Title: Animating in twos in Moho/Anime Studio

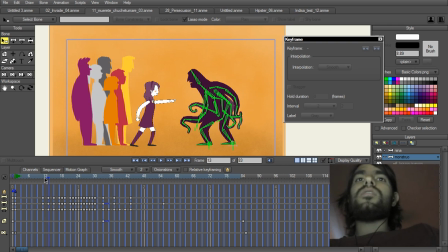496s
Okay, because he's moving fast, so I edit
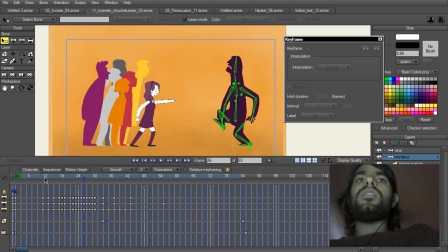504s
the keyframes to get a faster movement.
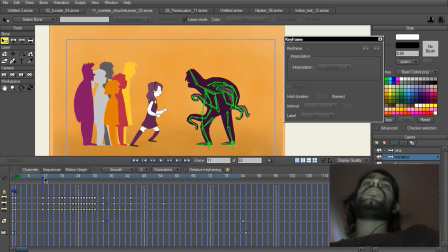510s
So you can see you can get a
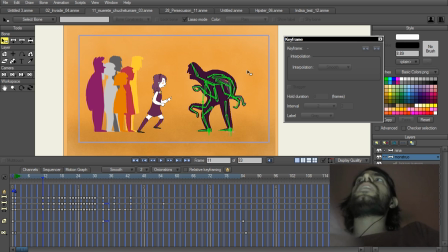516s
fluidity which you can get with normal 24 animation on ones. So I have other examples.
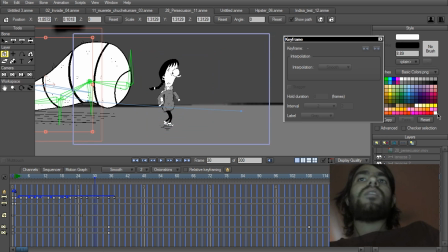531s
So I have this character from the video clip I worked on. So I have the girl here. You can see how it is working on twos.
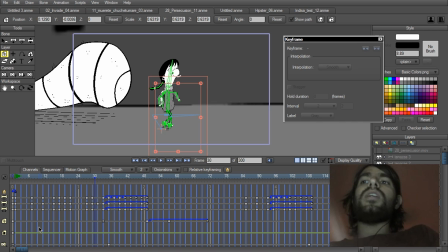545s
Every frame it's working on twos, even the camera or the layer movement. Okay, so you can see how all the keyframes are on over the blue lines.
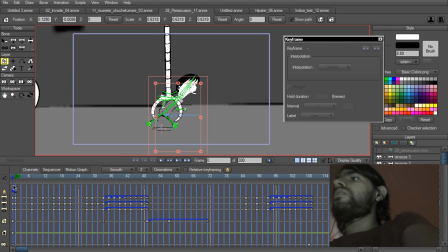559s
So you can see here
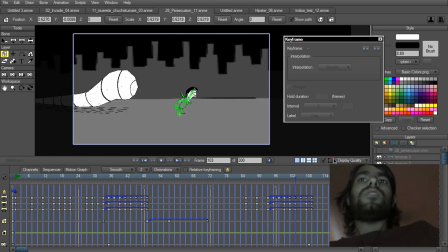565s
the character moving. So I hide.
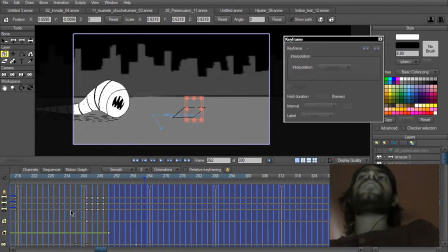575s
Okay, so again, if I need a faster movement, I have the in-betweens.
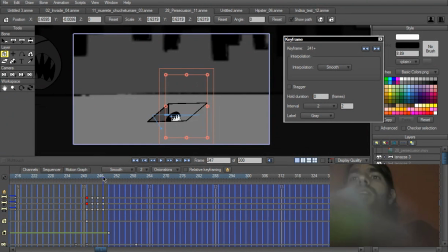581s
So for example here, I could add a keyframe here in between,
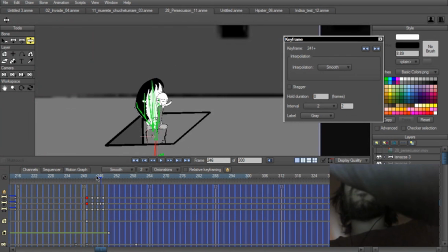590s
so I have the girl following. Now instead of having two keyframes, I have three, So this can get a better effect for the fall.
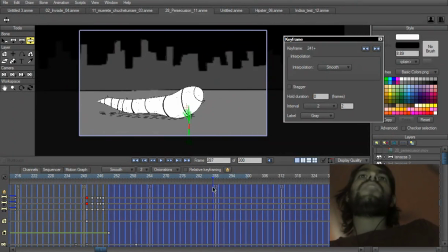607s
Okay. So I have several examples of that.
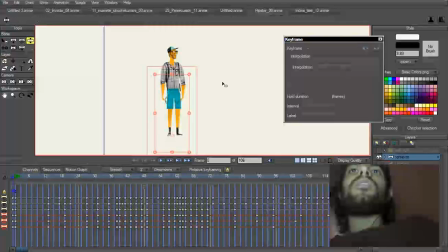613s
I have here the same character. Okay, I made a test with this character. I don't remember the name of the illustrator, but this is a character we are working on Fluor Films.
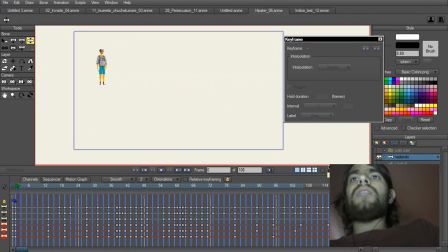629s
So I have this animation. Okay, so again, it is working on juice, and you can see how there are some parts which has more keyframes than the other.
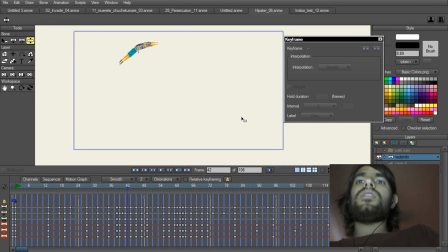647s
So you can see here I have an in-between, here it is normal on juice. Okay. And now here when the character is swimming,
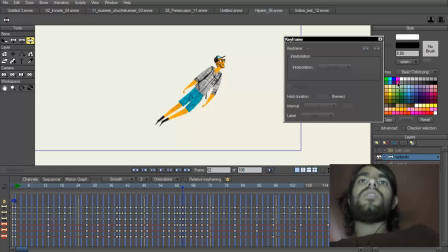665s
I have some different movements and sometimes illogical movements like this one. But if you see it frame by frame, it doesn't look good,
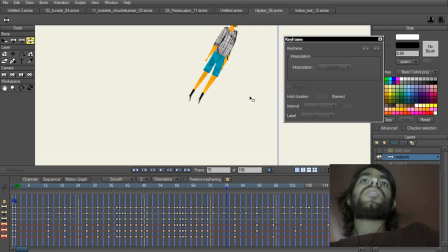681s
but when you watch it at real time, it looks nice, in my opinion. So you can see how
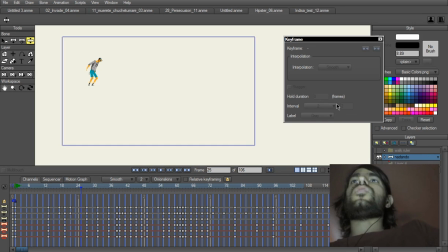695s
it works nice. So I have some other examples again.
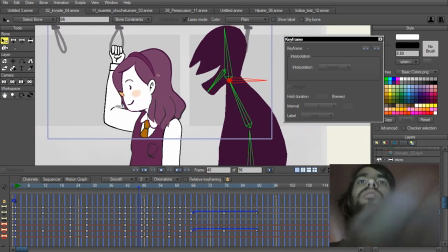705s
Here. Okay, so again, you can see how it works on juice.
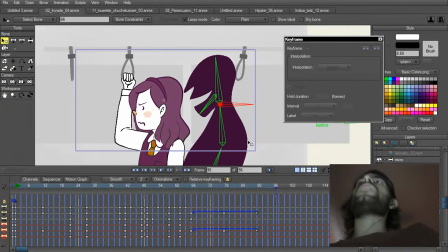714s
Okay, if you are working on juice, it is good that the camera also moves on juice, because if the camera is moving at 24 frames per second in once, the animation will look shaky. It will,